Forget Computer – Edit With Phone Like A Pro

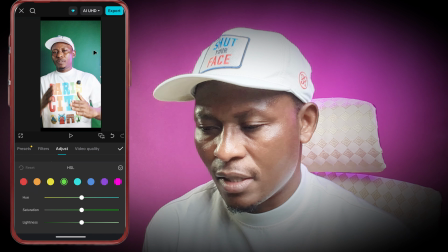[8:05]
I can select the green sample and use the sliders to lower its saturation or even change its hue to be of a more yellow-green. This is how you get the famous teal and orange look, by pushing blues towards the teal and skin tones, that's in the orange channel, towards orange.
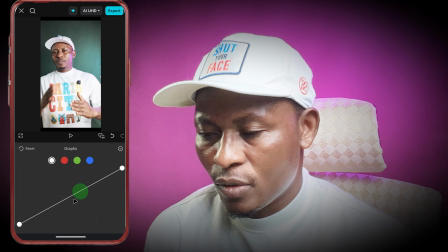[8:24]
Yeah, next up, the curves too. It might look scary, but it offers the more precise control. The graph represents your image tonal range, shows on the left, the middle tones in the middle, and highlights on the right. The classic S-curve is your best friend for cinematic contrast.
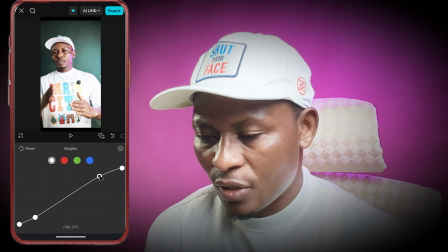[8:42]
Tap the line to add a point in the lower third, that's the shadows, and another in the upper third, that's the highlights.
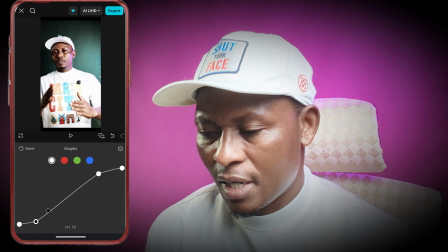[8:50]
Gently pull the shadow point down and the highlight point up, creating a soft S shape. This adds a rich filmic contrast that the basic slider just can't match.
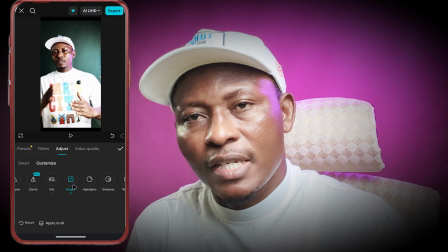[9:01]
Once your image is corrected and graded with HSL and curves, it's time for the final touches.
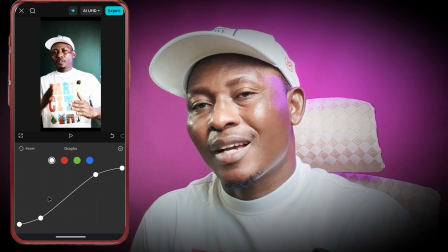[9:07]
CapCut has a great library of filters that can be a great starting point. That's the LUTs.
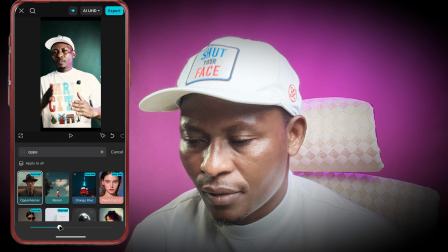[9:13]
Try one like Opehimia or Humble, but don't just slap on it.
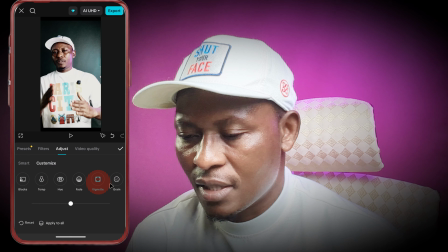[9:19]
Use it softly on top of your manual adjustments. Add a slight vignette to darken the edges and draw the eye to the center.
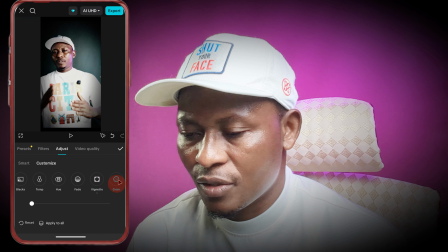[9:26]
For that cinematic filmic texture, add a tiny bit of grain. When you combine all these small adjustments, your footage is transformed. It has depth, mood, character. It looks absolutely cinematic.
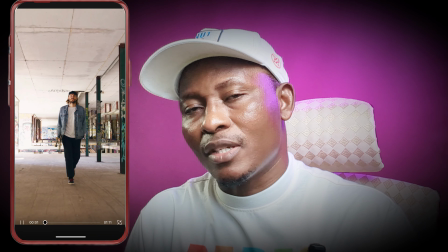[9:42]
In about 15 minutes, we have unlocked 3 pro edit strategies that will change your whole editing experience from amateur to pro.
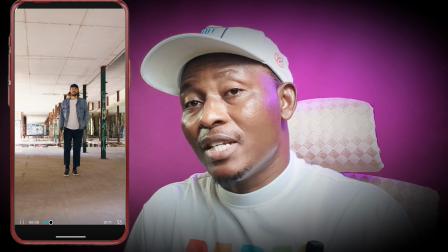[9:50]
We have learned how to control time with speed ramps, how to blend reality with masking, and how to paint emotion with cinematic color grading.
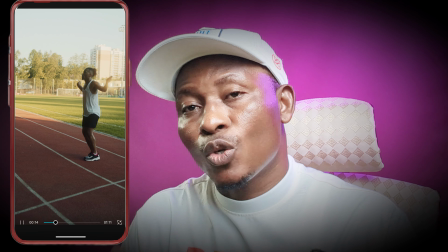[9:57]
But remember, the aim is not to cram any technique into any video.
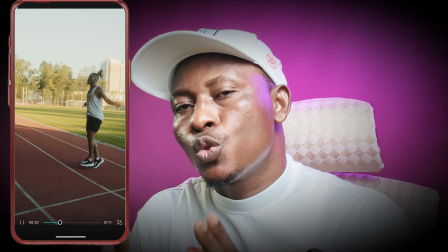[10:02]
It is to understand them so you can pull them from your toolkit for any video when the need calls.
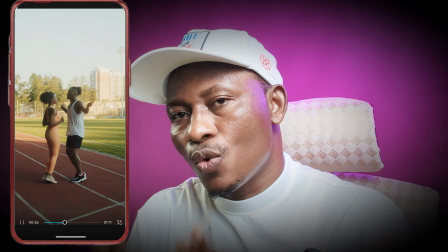[10:08]
And how do you do that? You need to consistently practice randomly.
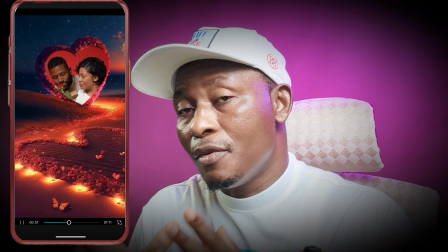[10:14]
Try out things and see how it turns out. Remember, quantity creates quality.
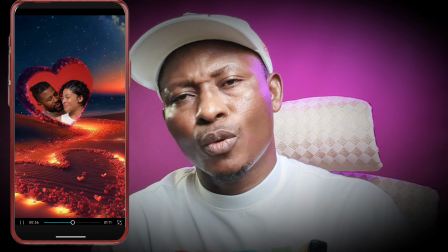[10:18]
The more you practice, the better you become. Now go start creating something amazing. Befti the creator here.
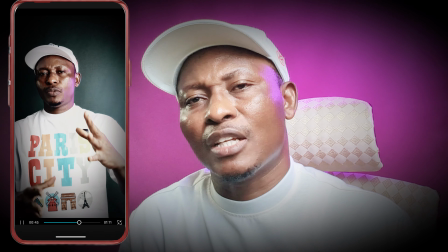[10:23]
You are the catalyst. Catalyze the subscription button and drop your editing challenge and we'll make a video for it.